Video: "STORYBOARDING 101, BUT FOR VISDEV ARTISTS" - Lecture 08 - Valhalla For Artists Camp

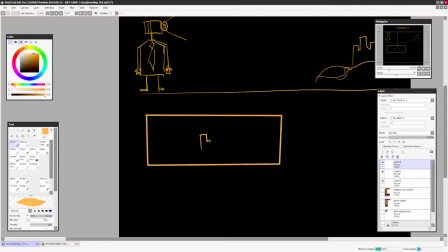Let's say the show Friends, for example, right? We see the main building, right? So establishing shot, what does it do? It establishes where the sequence is gonna take place.
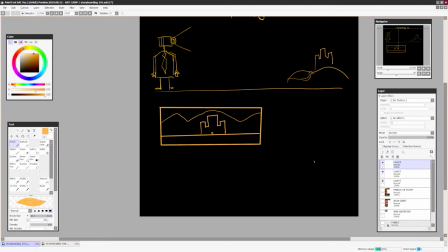And usually it's a very wide shot with a wide angle lens, and we're going to talk about lenses a little bit later, and it shows a lot of information.
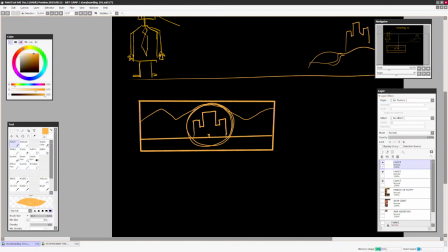It shows, well, again, it's if it's a wide establishing shot, it shows a lot of the environment, and then where the action is going to take place. It could be a castle, it could be a room,
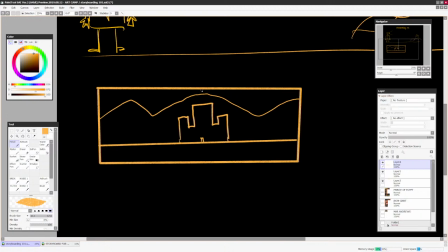it could be a space station, it could be a Viking hole, it could be anything.
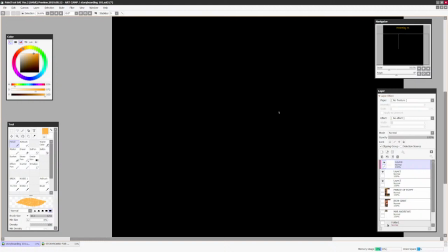I'm making a castle for simplicity's sake, so you understand what the shot is there for.
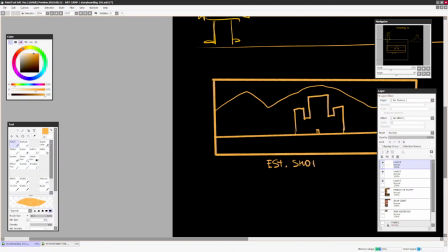So let's call it establishing shot. Establishing shot.
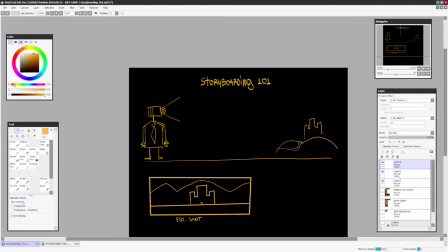All right. So our Mr. Cameraman is pretty far away, you know, just for scale. Let's make him, you know, this big. So he's standing pretty far away, and he uses a wide angle lens, and he's looking at this.
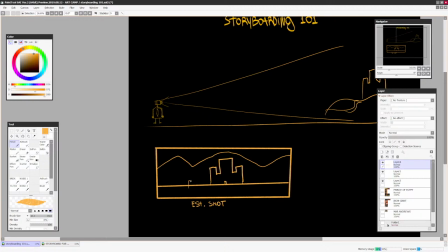But what if there's a, you know, the classic, there's a knight on a very ugly horse
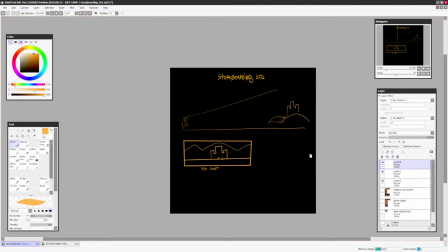that is going towards this castle, and he's like a little speckle, can you say that, a little speck,
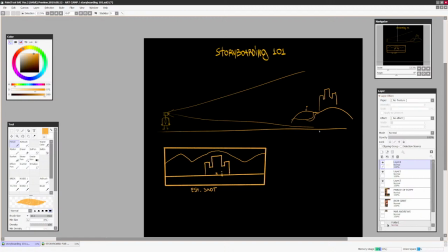a little dot somewhere in the distance. So what do we do as human beings? It's like, what the hell is that? We move closer to reveal more detail, right?
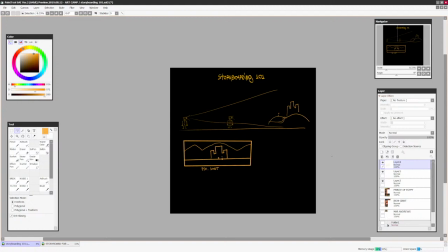So we maybe go like right here, somewhere in between an establishing shot
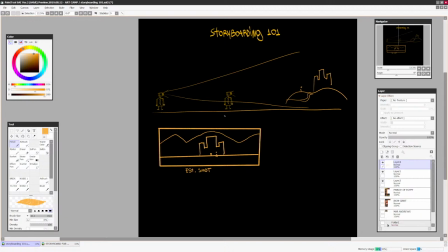and close-up shot. It's called a medium shot.
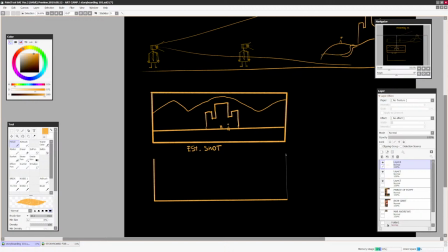Oh wow, so surprising. It's called a medium shot. It's right in the middle between establishing shot and the close-up.
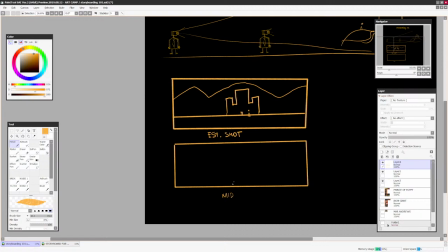So this is called a medium shot. I have no idea how to spell it, so it's either M-I-D or M-E-D, but if I misspelled it, please forgive me. Medium shot. A medium shot is usually
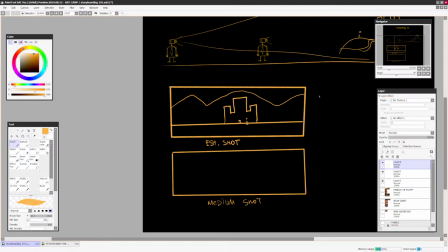used to reveal a little bit of the environment and the character in it. But character is not close enough to spot too many details, and the character is only good as a silhouette and kind of a suggestion of detail what's inside of that silhouette.
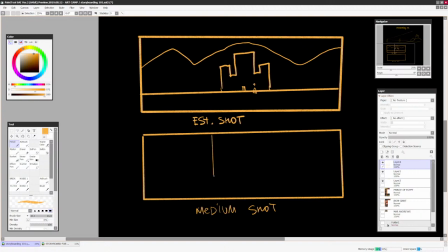So for example, if we were in a castle, that means, so right now we can be like here, and he was already in, and he's already entering the castle, and here's going to be the horse or the character,
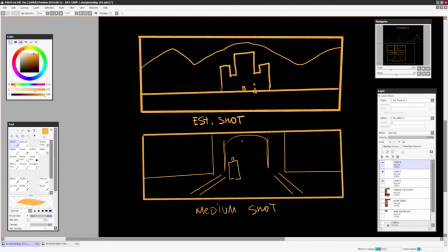for example, entering the castle. That's a medium shot. I'd say there's going to be gates here. Again, everything is going to be very roughly drawn just for the sake of getting the point across.
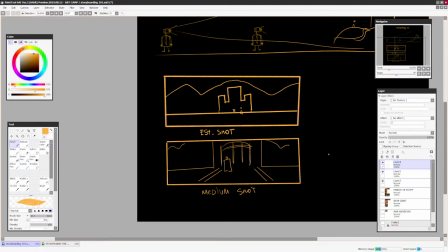Right, so this is a medium shot. Medium shots, again, they're used to show a little bit closer where the character is. Still, there's a lot of information about the environment itself, but we're close enough to kind of understand who is in the shot and what character is doing in the shot.
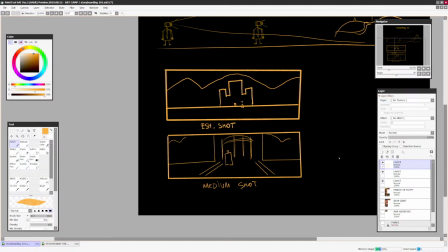A lot of the times, medium shots are used for people walking
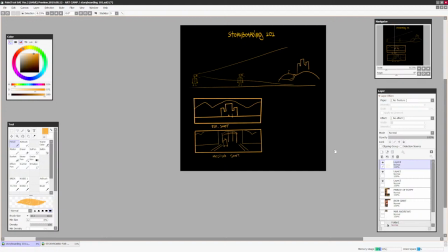or pan through like a, you know, like a fish market, for example.
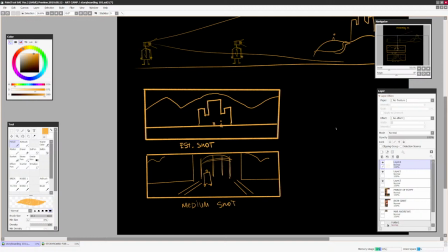So medium shots are pretty good with that because it shows characters close enough to the camera, but still shows some of the environment.
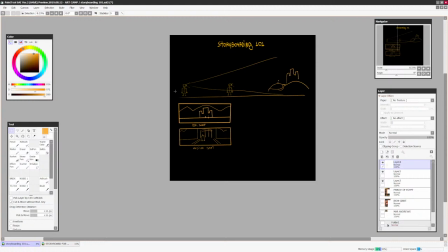All right, so then let's move on to the next, right?
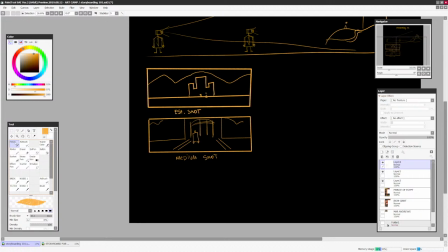And our next shots are medium close-up.
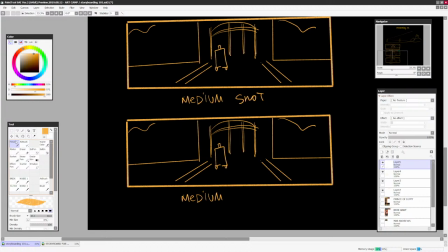How surprising. Medium
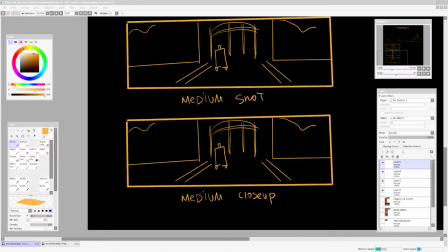close-up. And this one is an interesting shot. Why?
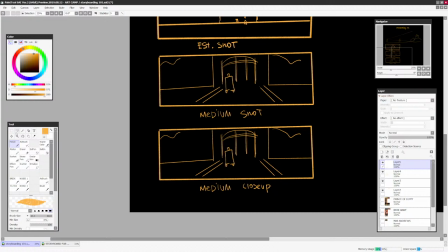Well, because we can see a little bit of the character now.
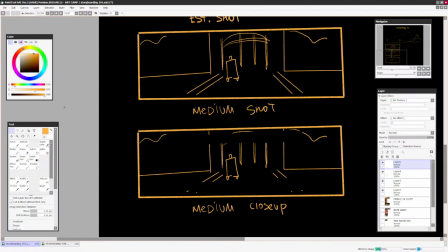We can see a little bit of the character now, and let's move everything closer.
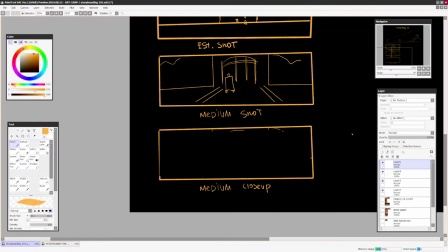You know what? I'll just draw the shot like this. Or sometimes people call this shot a cowboy shot. Why? Because the character is usually up to his waist.
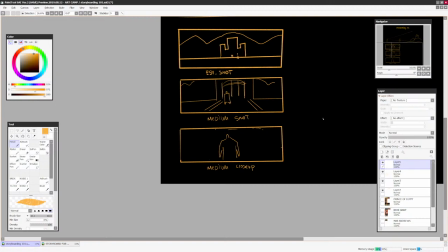And we can spot up some of his details, still a little bit of environment around him,
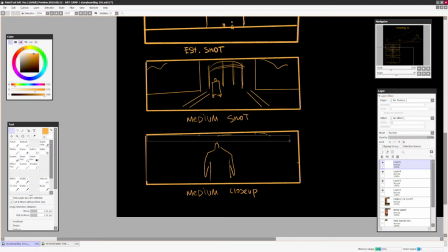but it's pretty close to the character. So close that we can already see some action and interaction, and maybe him talking and his gestures. So he can be talking to, I don't know, to two guards, for example, that are guarding the gate
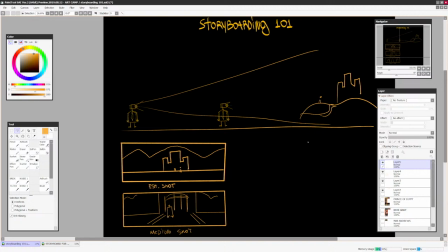to this castle. Da da da da. See, medium close-up. What comes after that? So see, what we're doing,
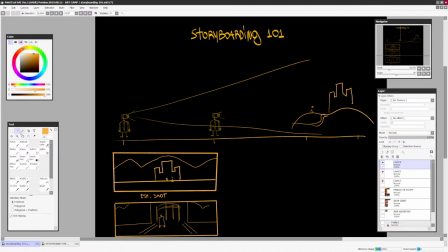we're just naming the positions of how close our Mr. Cameraman is to our focal point.
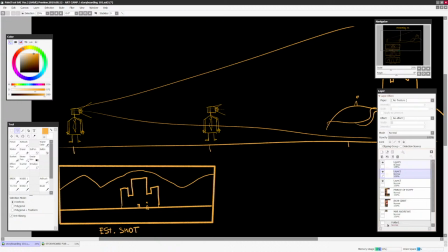So let me have another Mr. Cameraman so I can copy-paste it in.
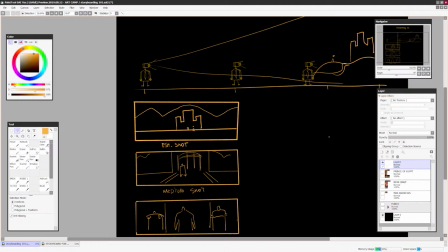So he goes even closer. So this is a medium close-up, right? And there's a variation, there's like a medium wide, for example, that it's still wide enough, but I'm telling you just the basics so you can look at your story,
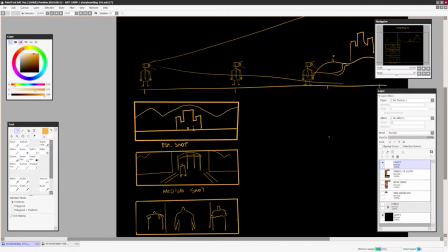look at your image, or go look at other people's art and say, what kind of shot are they using? Is it an establishing shot? Is it a medium shot? See what I'm saying?
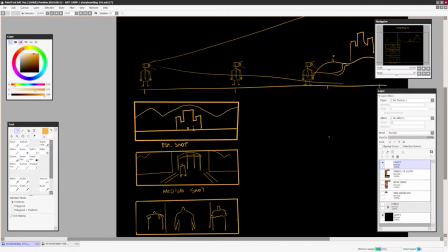That's why understanding the basics of cinematography or storyboarding is also translated very well into the visual development part. Because we are not actually painting an illustration.
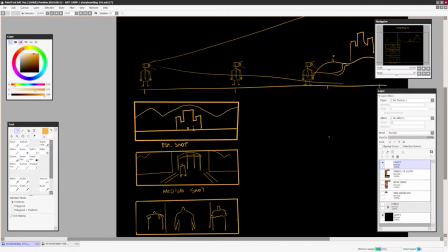Well, in a way, yes, we do. But if you're talking about visual development in animation, that's what we're mostly focusing on. We are painting a shot, a moment out of a narrative.
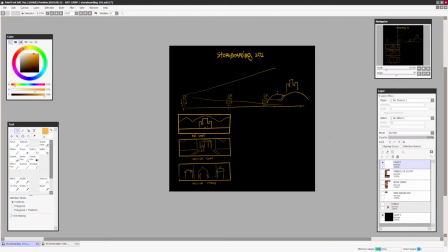So that's why for you as a VisDev person, you need to figure out your camera work and what shot you're going to use to convince the main action.
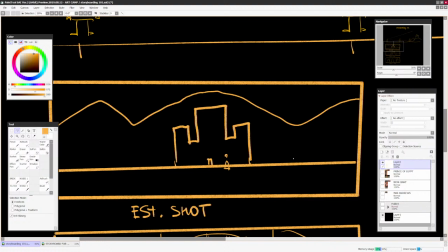So for example, if your character is angry and super sad,
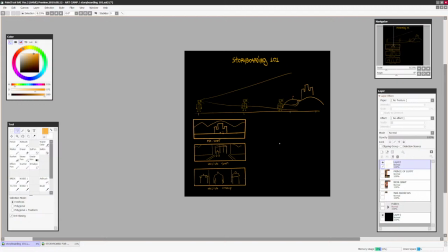you're not going to be using an establishing shot that's going to show very little character just screaming into the void, because you're not going to show his facial expressions,
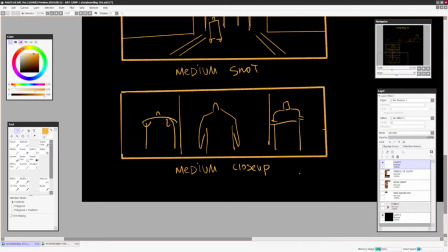right? And you're not going to show, you know, you're not going to use a medium shot to show an entire castle, right?
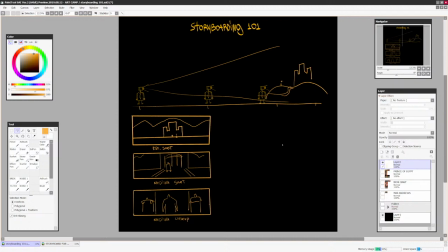Because this shot is not wide enough. It's, the camera is not far away enough. All right, so let's go further.
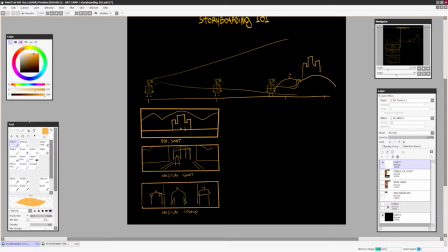So we have establishing shot, and medium close-up. What comes after medium close-up?
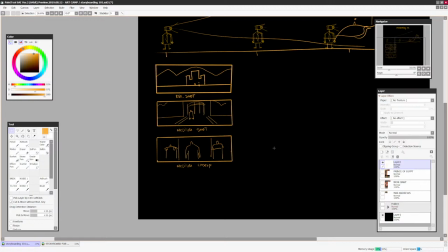Well, close-up.
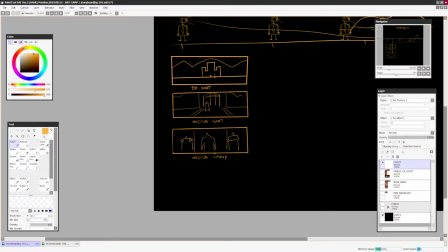And close-up is, as you understand, camera is very close now to the character. And I'm using the word character, but honestly, it could be anything. It could be an object.
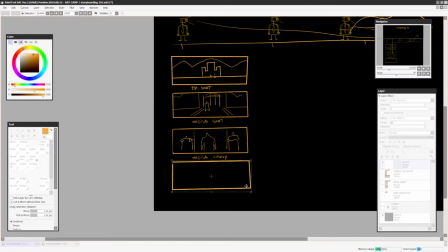It could be a building. It could be an environment. your actor that you're filming and relating the shot type to
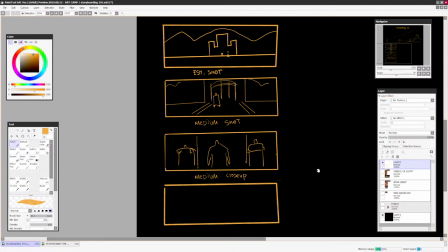could be anything. So I'm just using the stick figure as an example, but it could be anything.
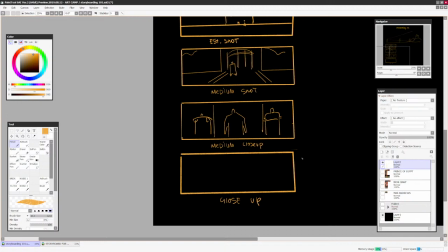So then we have a close-up. Right, and close-up is, as you say, you know, it's a character.
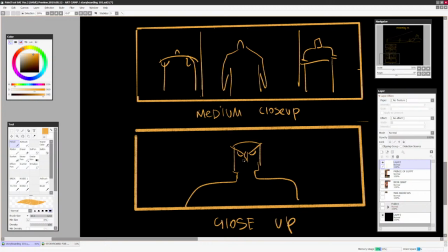Now we can see his facial expressions. You know, he could be angry, or could be angry and happy at the same time. It could be anything.